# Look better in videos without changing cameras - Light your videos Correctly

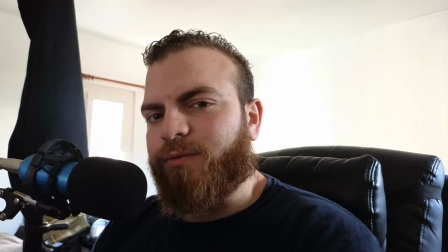(0:00)
Can you see the problem in this video? Because I can. I'm blurry.
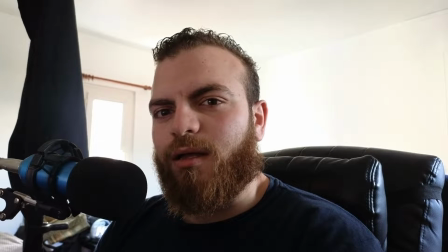(0:06)
It looks like I'm filming from a webcam, a very small camera, and not a very developed one.
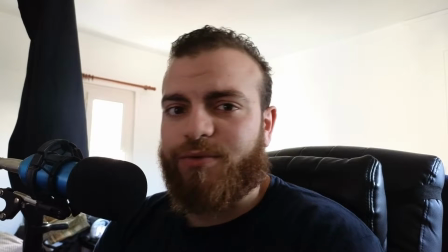(0:14)
But in reality, it's the same camera that I have been using for the past few videos on my channel. But what's going on? Why do I look bad? Well, the key to this is actually in the lighting.
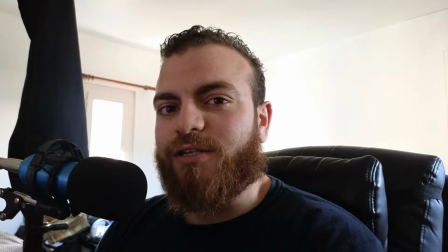(0:27)
So yeah, I will see you in a bit when I fix all of this,
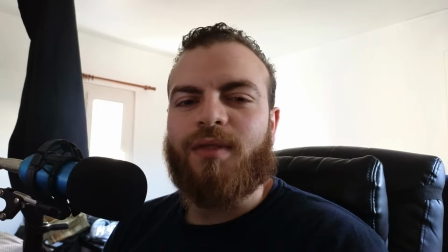(0:32)
and I can talk a little bit more about how to do it and why to do it this way.
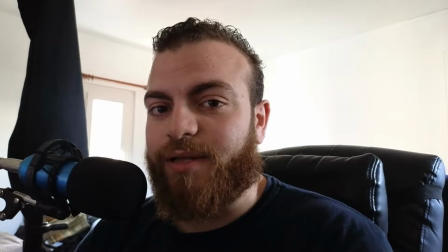(0:38)
So yeah, see you in a bit. Okay, now I got my background on.
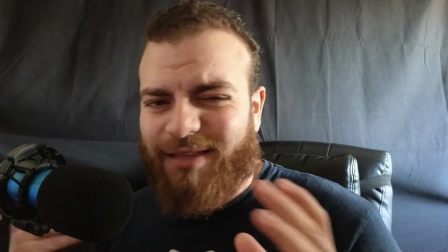(0:43)
So as you can see, this is a little bit better, so you don't have a backlight.
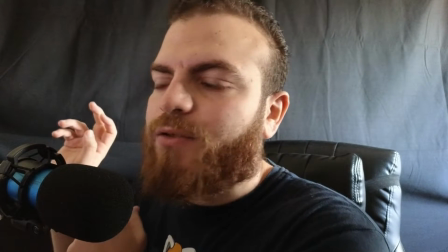(0:49)
That's called a backlight because it's
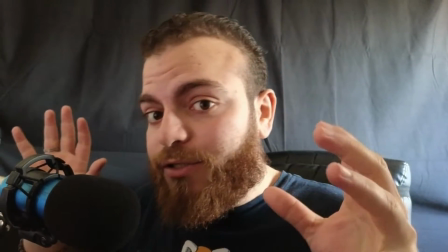(0:52)
like it's the part of the video or the image that you have that's the most light in your video.
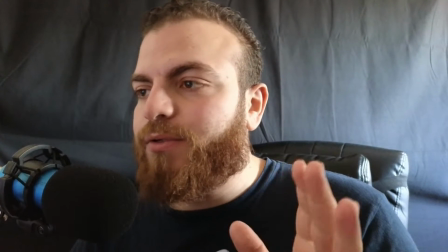(0:59)
So for that reason, what I would do for now is actually keep it as is,
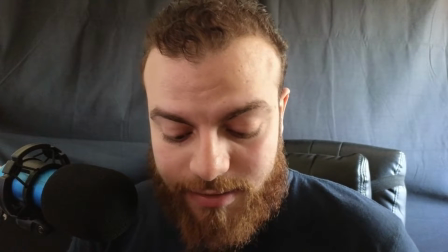(1:04)
but I will add some light for my face.
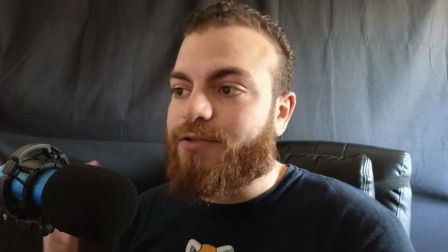(1:10)
Why should I do this? Because first of all, as you can see, currently it's day, so I have natural light, which is good.
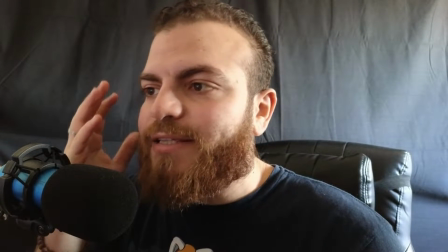(1:17)
But still, as you can see, my face is in the shadows, and that's a bad thing.
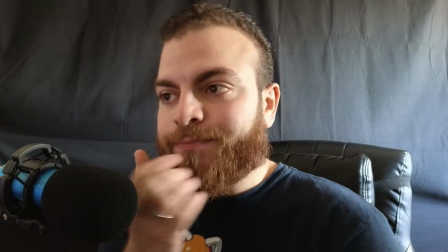(1:22)
One of the big no-nos in lighting is having your eyes in the shadows, because that don't convey trust.
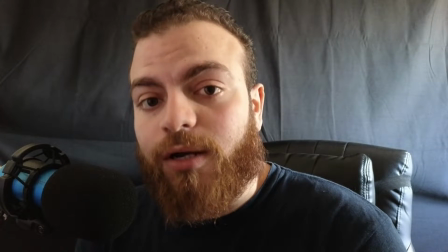(1:29)
And what we are trying to do is convey trust to the client that we're gonna talk to, or to the person who is watching basically this video.
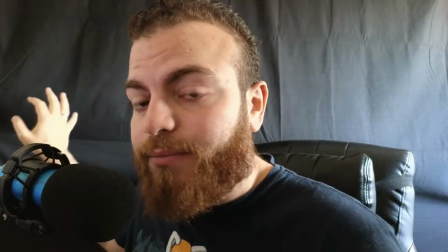(1:36)
So after putting something like a curtain behind me to isolate myself a little bit and have less distracting background,
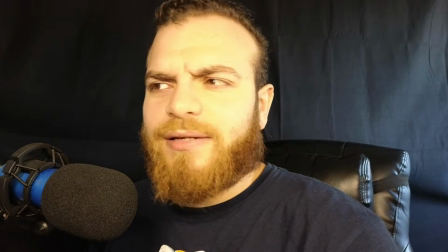(1:45)
I'm gonna add some light. Oof. Yeah, look. I look much better already.
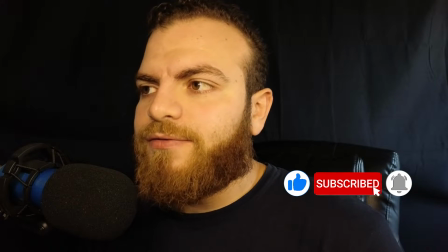(1:53)
So yeah, this could be more than enough to start filming.
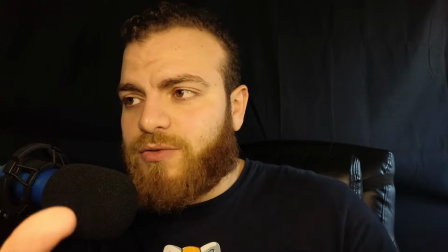(1:58)
And if you are talking about my setup, it's just two lamps, two lights here and here that are facing me.
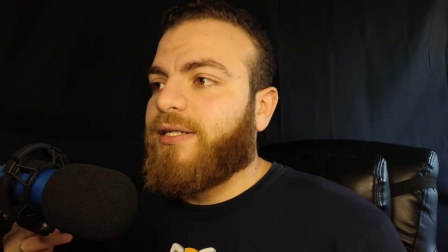(2:05)
Small light, they are not like a huge light. This is why, if you can see, sharp.
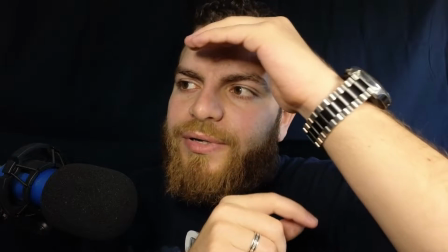(2:10)
Here we go.
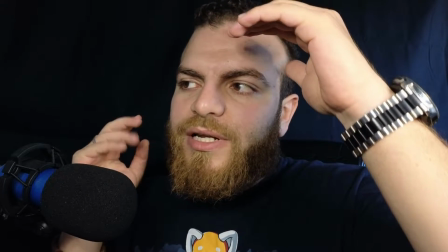(2:11)
As you can see here, the shadows are sharp, but in my face from the natural light, if I do this, the shadows are not that sharp.
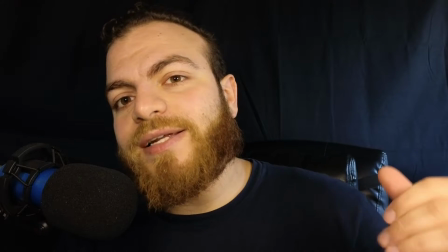(2:20)
This is another thing. The more the light is further away, the less sharp the shadow is.
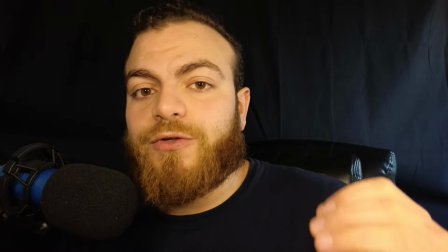(2:25)
So if you have close lights, you need to make sure you don't put your hands in front of your face and create that shadow,
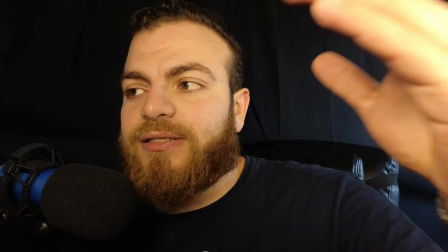(2:32)
or at least in a way that's directly giving shadow to your face.
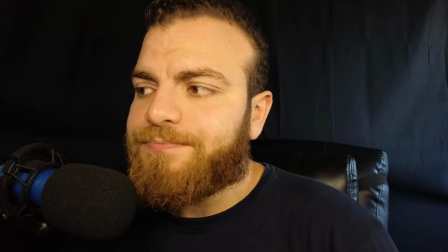(2:36)
But yeah, currently I have two small lights in front of me, but because I like to isolate myself from the background,
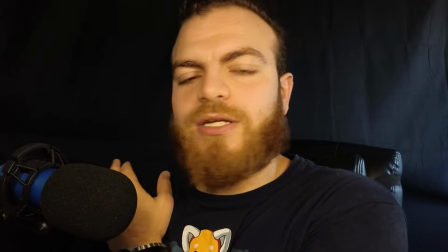(2:44)
as right now, as you can see, this shoulder is not clear because behind me I have the background,
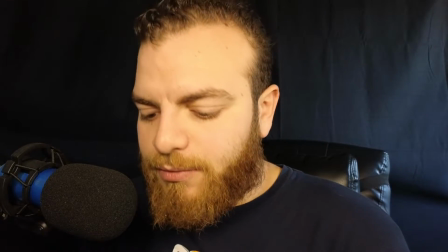(2:51)
but my shoulder is almost the same color, black. So what I will do here is open another light, and here we go.
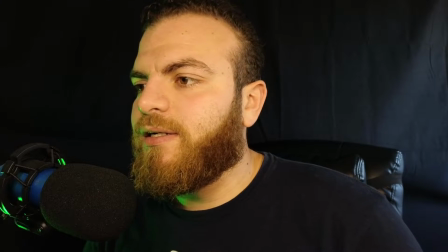(2:58)
As you can see, currently I have this a little bit green light here. This green light gonna help me become different from the background.
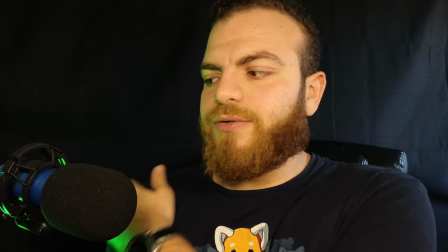(3:07)
As you can see my shoulder now because it's lit from behind with a green light.
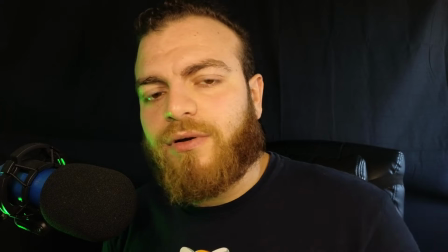(3:13)
Here you can use whatever color you want. You are not limited to any color.
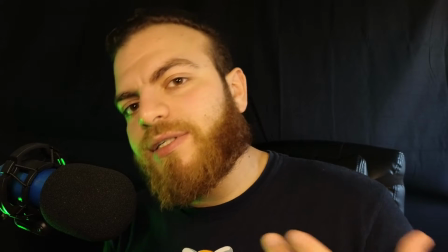(3:21)
It's an artistic style, I would say.
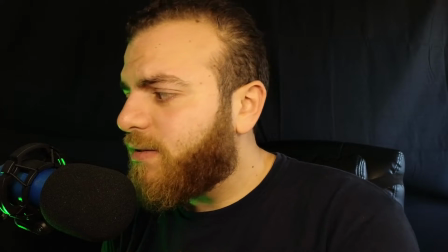(3:23)
Some people use maybe white light, some other maybe yellow, orange.
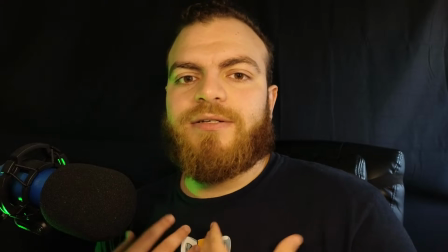(3:31)
It's really up to you. For me, because it's within my brand, I use green light.
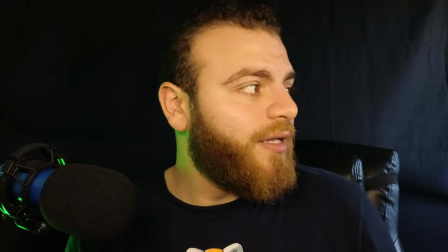(3:36)
Another thing that I like to do is this side. Currently, the good thing, it's lit with natural light, so I could be fine like this. This looks perfect, but let's say it's night. And when it's night, this is gonna be very dark because I have no light coming from here.
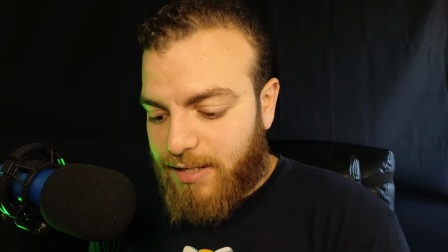(3:51)
Currently, I have, again, a natural light, but if I didn't have natural light, I would use another lamp directly to me.
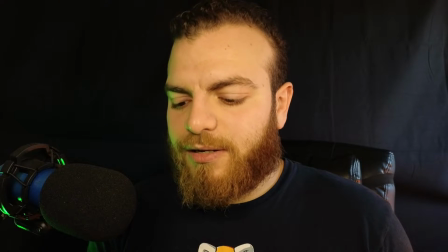(3:59)
I don't think you can see the difference here, but I just opened another light, so without a light, with a light.